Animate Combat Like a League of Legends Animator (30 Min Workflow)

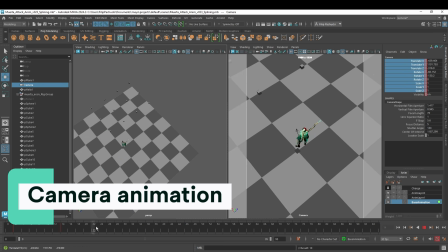29:15 Okay, it looks pretty cool. Let's animate the camera right now. So as the first step, I want to just follow the character.
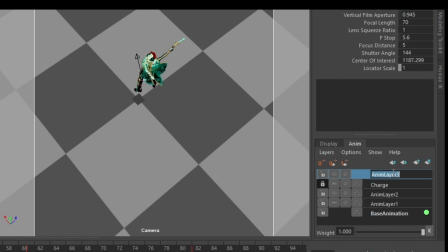29:23 So let's create animation layer.
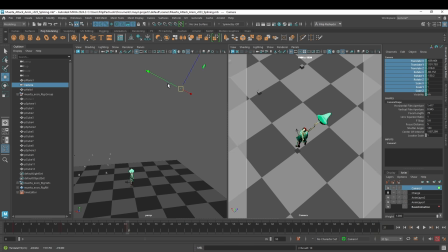29:29 And to build up the tension, I will bring the camera closer to the character. And once she fires, I will move back the camera to the starting point so we get this nice juicy accent.
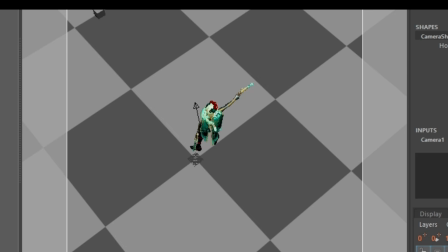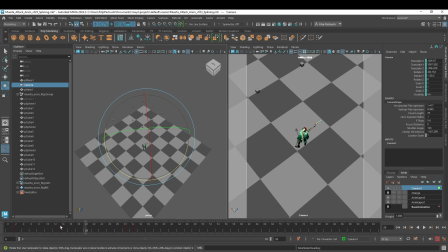29:46 And to increase the tension, I will add some camera shake. Remember to work on layers. So same technique like we did with the gun,
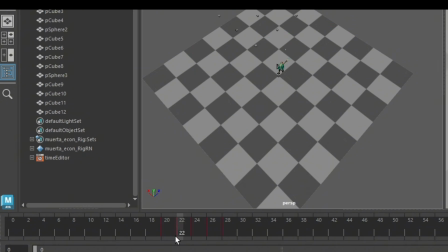29:58 just create several keys that goes back and forward equally like a vibration.
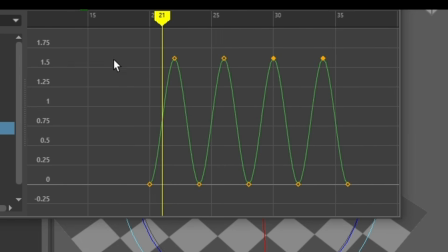30:04 You can see it right here. Bring them in the same level and offset them from each other by 1 frame.
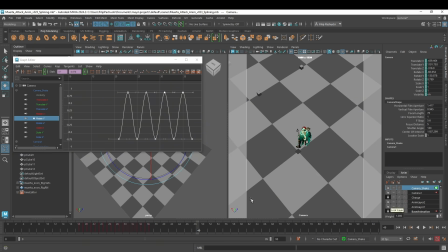30:11 So the extreme point won't happen in the same frame basically.
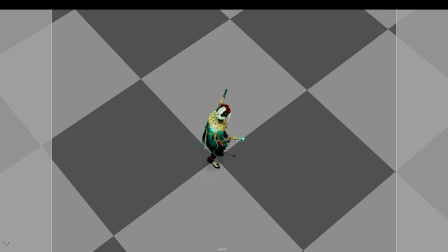30:20 Alright, thanks for watching. If this video was helpful, consider subscribing and leaving a like.
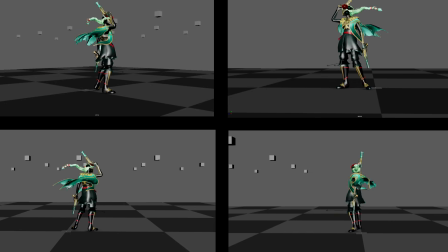30:25 It really helps the channel. And if you are serious about becoming an animator, check out Animation Incubator.
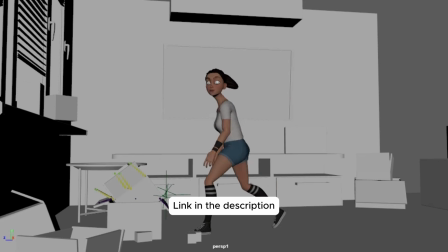30:30 It's a free community where you can access additional learning materials, watch more in-depth courses, and even work directly with me to improve your animation skills.
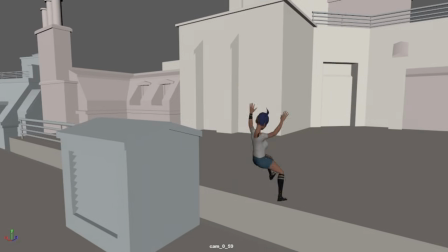30:39 Alright, I will see you inside the community.